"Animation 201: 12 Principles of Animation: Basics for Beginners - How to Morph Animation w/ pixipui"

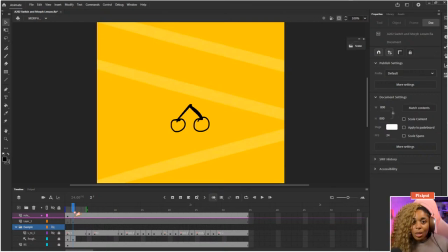[29:16]
The rough will let you know if the animation and the timing works, which is really, really, really, really good. Leave color swatches on the side too. Absolutely, Penny. Use that as your baseline. Yes, you absolutely do have swatches and you can make your own and all of that jazz, which is great.
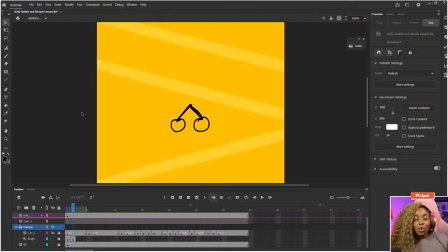[29:32]
But once you have your images or your colors, just leave them on the side so you can color pick them. Much faster than you trying to go into the swatch folder and trying to grab it. You've got to go in there. Whereas you can just use the eyedropper shortcut, click it on the side, go back to work. Very, very nice.
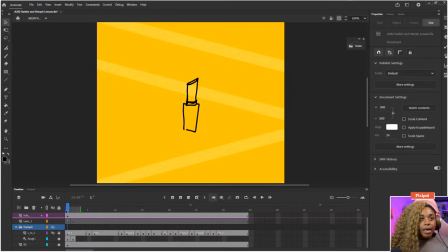[29:49]
So if we hide my key 1 and my key 2, let me take a look at the top one. I've actually labeled these ones. If you do want to label your work, select your layer, go to frame, and underneath label, you can name it right there. So this is key one. This is our key two.
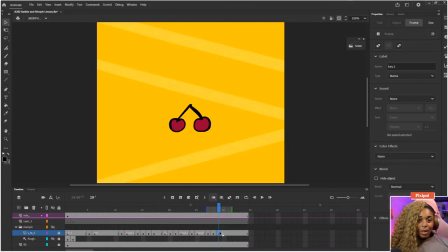[30:08]
We know we need key one, key two. We need our extremes. Our extremes are our anticipation. So my key one, I got my anticipation because I wanted it to jump up. And my other extreme is my overshoot. I knew the cherry would fall down, so it's gonna squash.
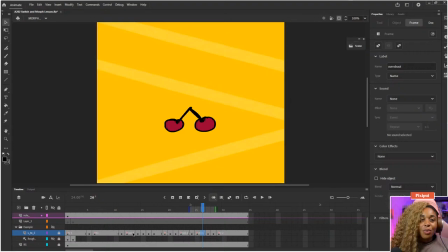[30:28]
And then we had the breakdown, which was to explain how the anticipation got to the overshoot and all of that jazz. I ended up having to have a couple of breakdowns to make its movement make sense, as well as adding in our
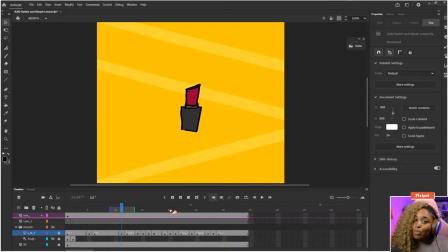[30:48]
in-betweens, which is literally in between the previous frames to make sense of all the actions. If you do want to scrub through it, you can, so you can see how I got to the ultimate result that I ended up with. But we're going to do sort of a simpler one.
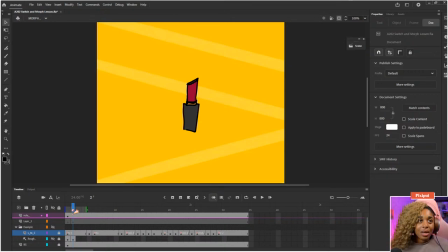[31:04]
Because I had three parts, meant I had to do three different things. So let's be aware of the time and do something a little bit simpler. To make a new layer, don't forget, go over to the left-hand side and click new layer. I've got a layer here already. And I'm gonna do a, what is that now?
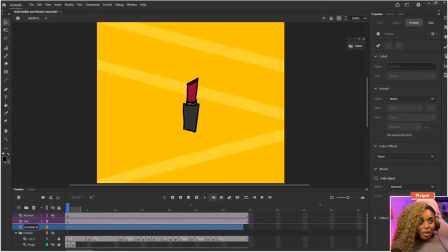[31:23]
A carton. Carton to apple? It's not really gonna look like an apple, I don't think. By the very end of this, I'm not too sure. When you want to hide my example, just click the eyeball. There we go. And now we've got where we're working on.
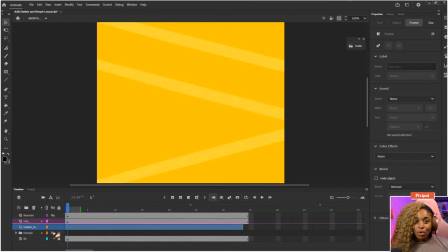[31:42]
If you do have a lot of things on the screen or you want to split your layers because you've got lots of different things going on, you totally can. To help you focus on what you're actually working on, click the little circle on your layer.
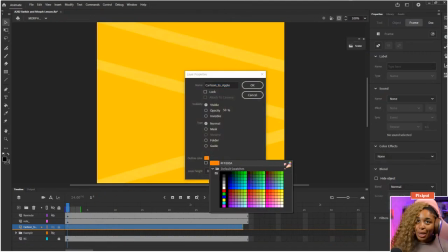[31:55]
You can change the color as well if you need to do all that kind of stuff. It's kind of useful when something's actually a specific color.
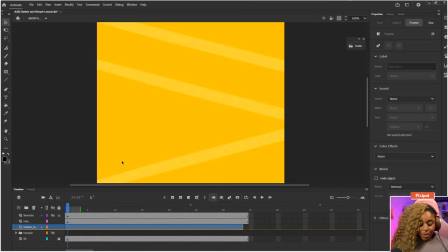[32:02]
That way you can automatically tell what it is without you having to read, which is a slightly a faster way to do things. Okay, so let's go back to the basics that we know. I'm gonna highlight all of these, get rid of this. I wanna do my first key pose.
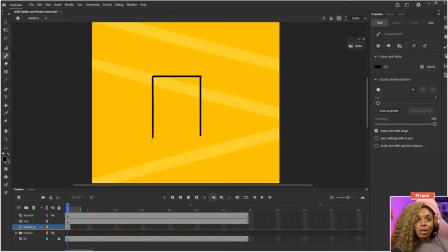[32:21]
I'm gonna say I could have made that perfect by holding shift. Maybe we don't need perfection because it's gonna mean I'm gonna have to try to keep it up. Okay, let's say that this carton is apple juice and we're just gonna, but it looks like, no sticky keys.
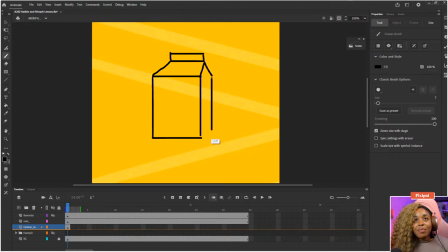[32:36]
It looks more like milk right now, but there's nothing I can do about that. Just pretend like it's apple juice. Okay, so we've got our apple juice carton. I'm not gonna write on it because it just means it's more that we've gotta animate. I think the more things you animate, you realize you really don't wanna do all of that too much.
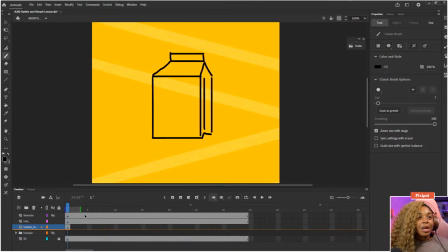[32:54]
It's gonna take more time than we have right now. So our key image is the apple juice carton. And we need another one, so let's hit F7. There we are. I've got my onion skill on at the moment, so that is why we're seeing the previous one.
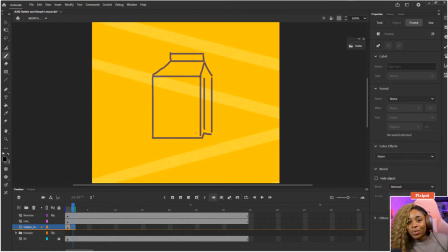[33:10]
I'm using it just so I can sort of be like, oh, I want my apple to be in the same place that this carton is. So we're gonna draw an apple. Looks more like a cherry. I'm gonna leave it like that. Cherry apple.